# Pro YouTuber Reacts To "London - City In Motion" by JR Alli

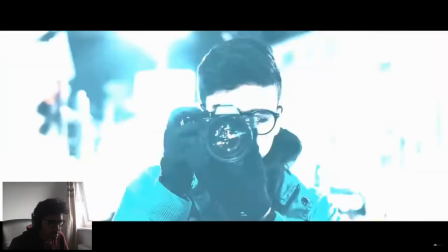6:31 Alright and now did he use a little flash effect he did yeah he flashed that's very I like that it's very
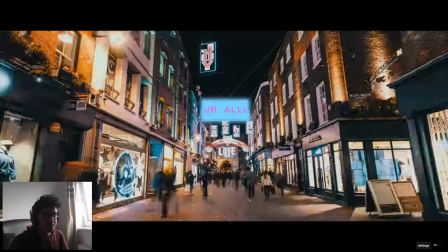6:39 creative because for one it's nice transition at the next shot and for two it shows that he was taking a picture of this scene right here it's like it's traveling out of his camera lens to show us what's what he's seen through the camera that's very good
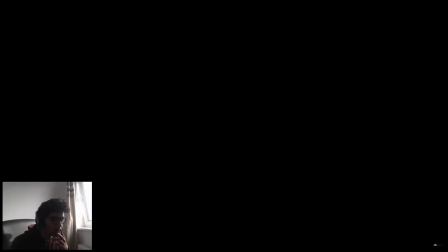6:53 it's a black very slow peaceful serene sends again so it's gone from the action back to another to more establishing shots
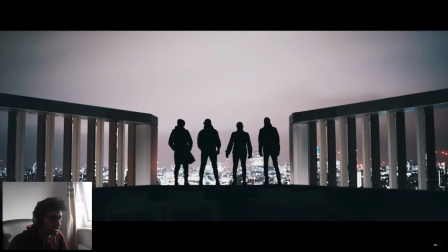7:03 you can see you're getting the entire skyline with the squad that's an epic shot by the way I wish I could go to a bustling city go up to a rooftop and take a picture like that how cool is that oh that's a dream right there oh
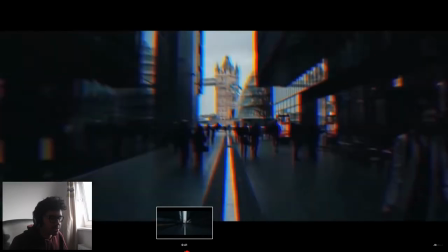7:20 all right back into the action back in the action let's see what's going on here so immediately zoom in gone from very
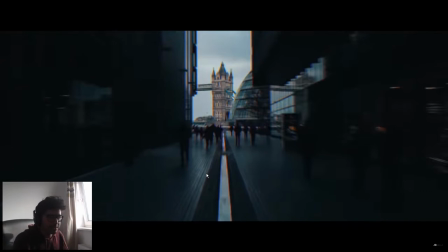7:28 fast to slowing down So he's eased into that zoom. He's got RGB split transition Sorry, no RGB split. I've made a tutorial on that on the channel. It's got like no views
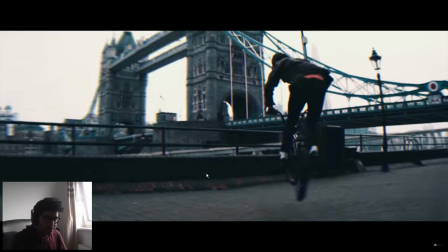7:40 Zoomed in and added a little bit of lens curvature to Transition really smoothly into this clip.
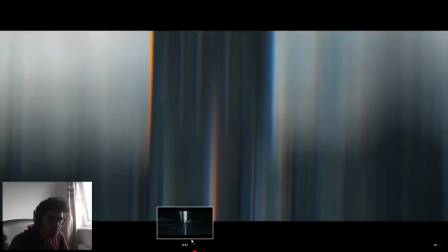7:48 Look at that guy on the bike. Very cool. Oh I wonder what was the purpose for this for this whip up transition right here
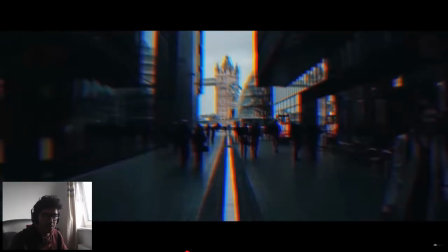7:56 So you can see you can see how the screen sort of curves and that's the lens curvature effect that he's
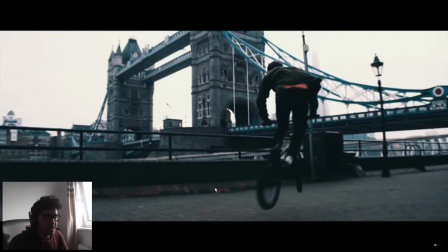8:01 added See that and then it was so don't know why he's whipped up
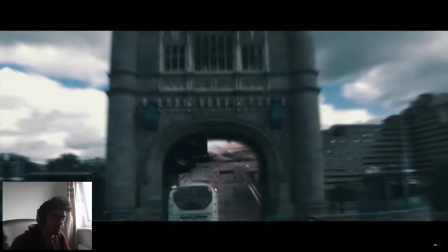8:08 Not complaining It's an alright transition just don't see how it's really relevant But anyways now I think he's gonna zoom into the well obviously consuming a tunnel.
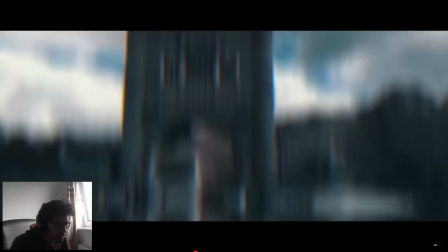8:17 Well, what's he do after that? Oh That was some beautiful masking
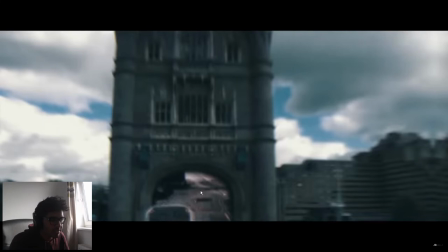8:23 so it was masked out before it had even moved to the clip it didn't like mask out eventually it was already masked out and that's really impressive so you must have nested that layer and then done the transition
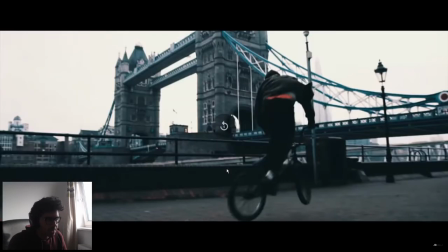8:36 after look at that so the tunnel has zoomed
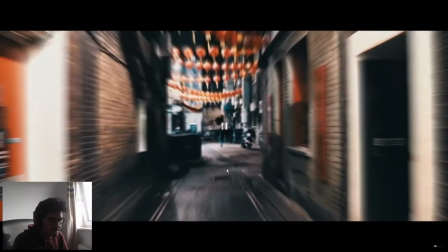8:42 out but the masking layer behind has stayed beautiful right and now
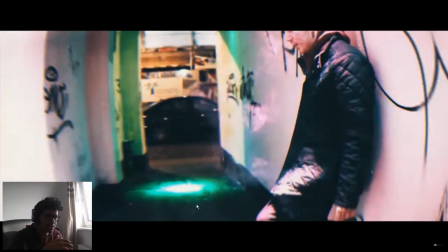8:49 Okay, it's got a little rotation shot from one tunnel into another
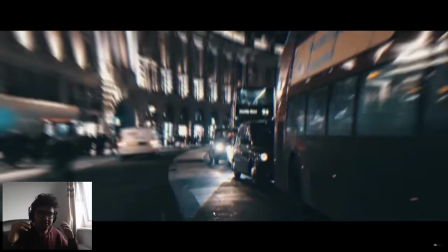8:54 He's got another very heavy very impactful zoom in all these you know Explosive, you know fast zoom ins are really more to keep the tempo of the music than anything else So, you know, he could have done without it if he was using a different music traffic
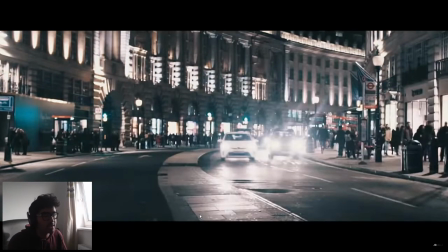9:11 See if you can hear in the background the beat hits right on that zoom So okay, it's thousand shots of the traffic.
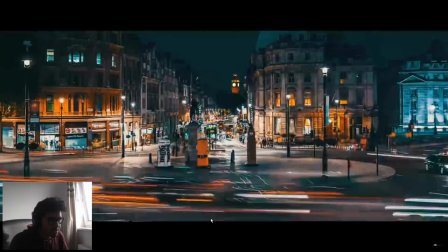9:17 I like it. I like it. So That's a zoomed in I think if I was doing that I would prefer
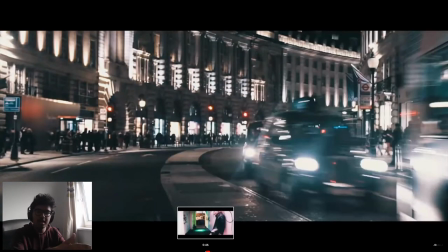9:23 to zoom out from the close-up traffic Zooming out to the entire roundabout. Well, that's just my choice
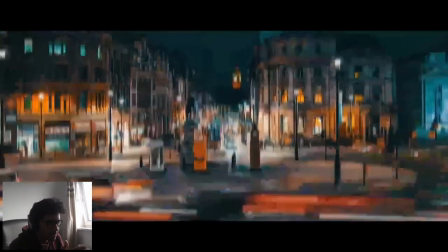9:32 So she went from the traffic around about here also that was a little little speed ramps zooming
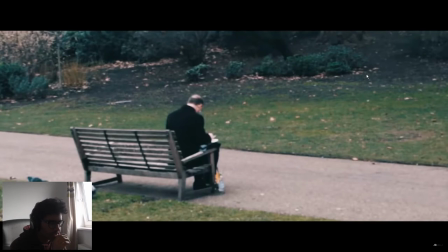9:41 Okay, nice nice pan
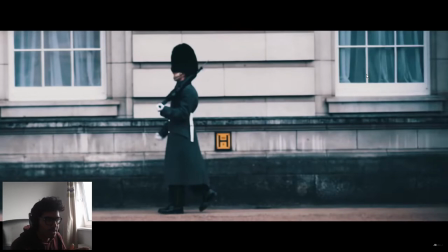9:45 continuing the motion by using the the Queen's guard I don't even if he was walking right you could just reverse a shot carry on the motion so it's a very
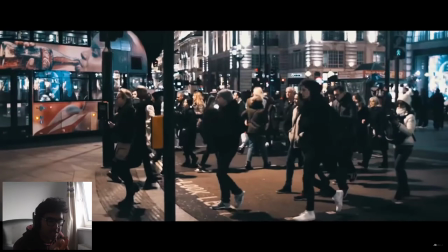9:57 versatile clip to use so I like that continuing the motion left well I like this going from one person to a crowd making it more bustling even more energy even more energetic ooh strong zoom in in
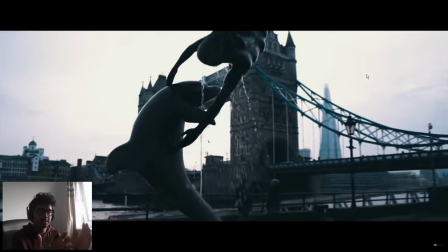10:10 a rotation I reckon he's going to continue the rotation by... by pan and... I can't figure out that direction but let's see what he did.